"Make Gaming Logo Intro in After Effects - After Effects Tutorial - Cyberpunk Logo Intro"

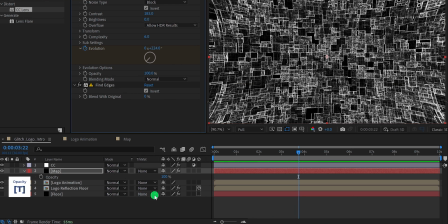Now press T to open opacity, and change the opacity value to 5.
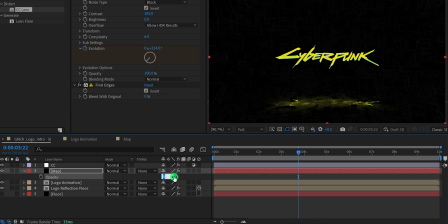Let's keep the value at 10%, and this is how the background will look now. Let's change the blend mode to the screen, and then place it right below the reflection floor layer.
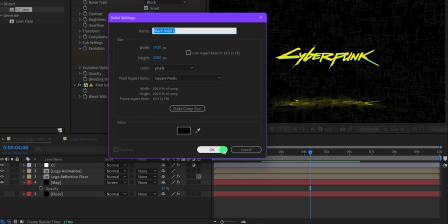Create one more solid layer, and call it background. Use any color you want, and then hit OK.
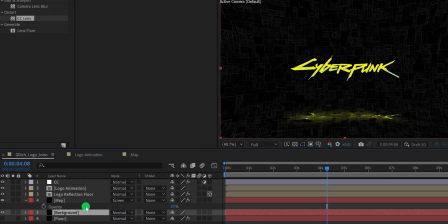Let's place it at the bottom of all layers, then go to the effects and the presets, and search for the gradient ramp.
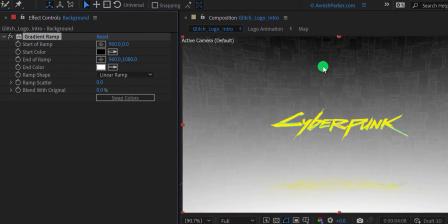Place it onto the layer, grab these ramp points, and place them like this.
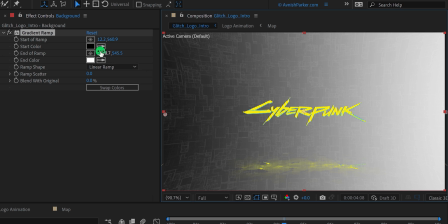Let's change the start color to a different one.
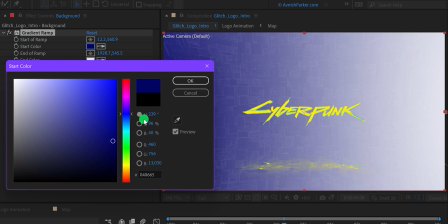I'm going to keep this dark blue color, for the end ramp, I'm using this one.
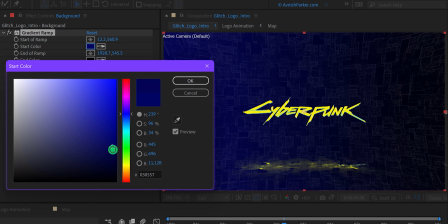Let's keep this color so that we can focus on the design more.
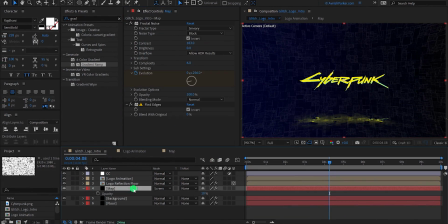Now select this map, and then apply a tint effect to it.
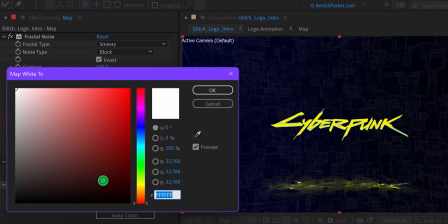I'm going to change the tint color to this blue one, so that it will look better with the design.
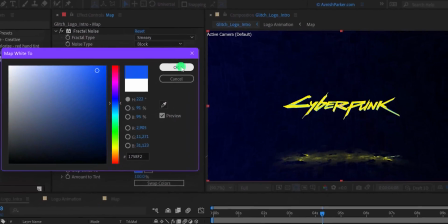Check the animation, and this is how it looks now.
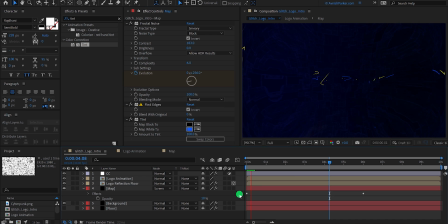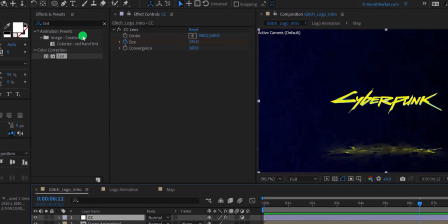Now select this CC layer, then go to the effects and the presets, and search for the glow.
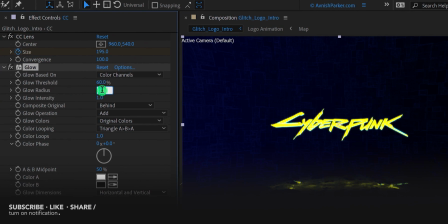Place it onto the layer, and then change the glow radius value to 300, as well as change the glow threshold value to 90%.
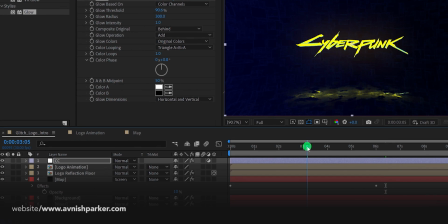And this is looking much better. Check the animation, and see if you like it.
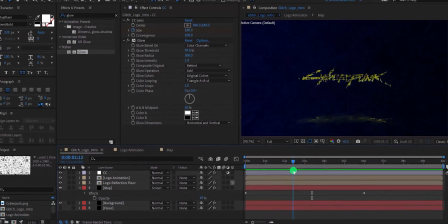I think I need to adjust the size of this part, so that it will look more dynamic.
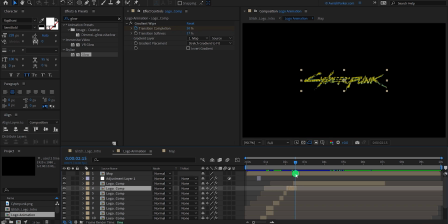Open this logo animation comp, then select this layer, and increase the size of it. It is looking much better. Check the animation, and now we are done.
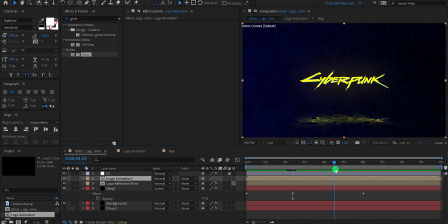Thank you for watching this tutorial, I will see you in the next one.
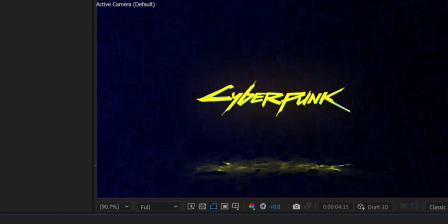Till then, good luck, and peace.
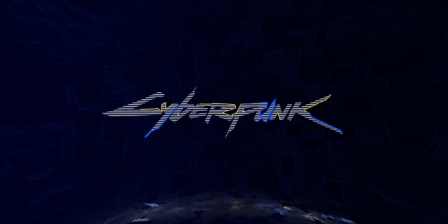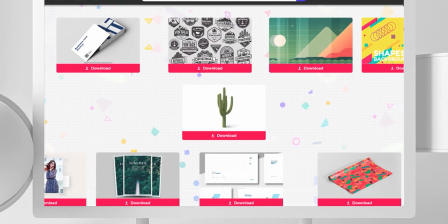Design video products faster, with Envato Elements.
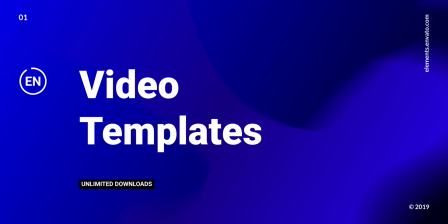Get unlimited download After Effects template, stock footage, fonts, music files, and web templates.
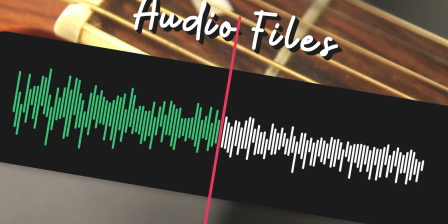Visit the Envato Elements. Check the first link in the description.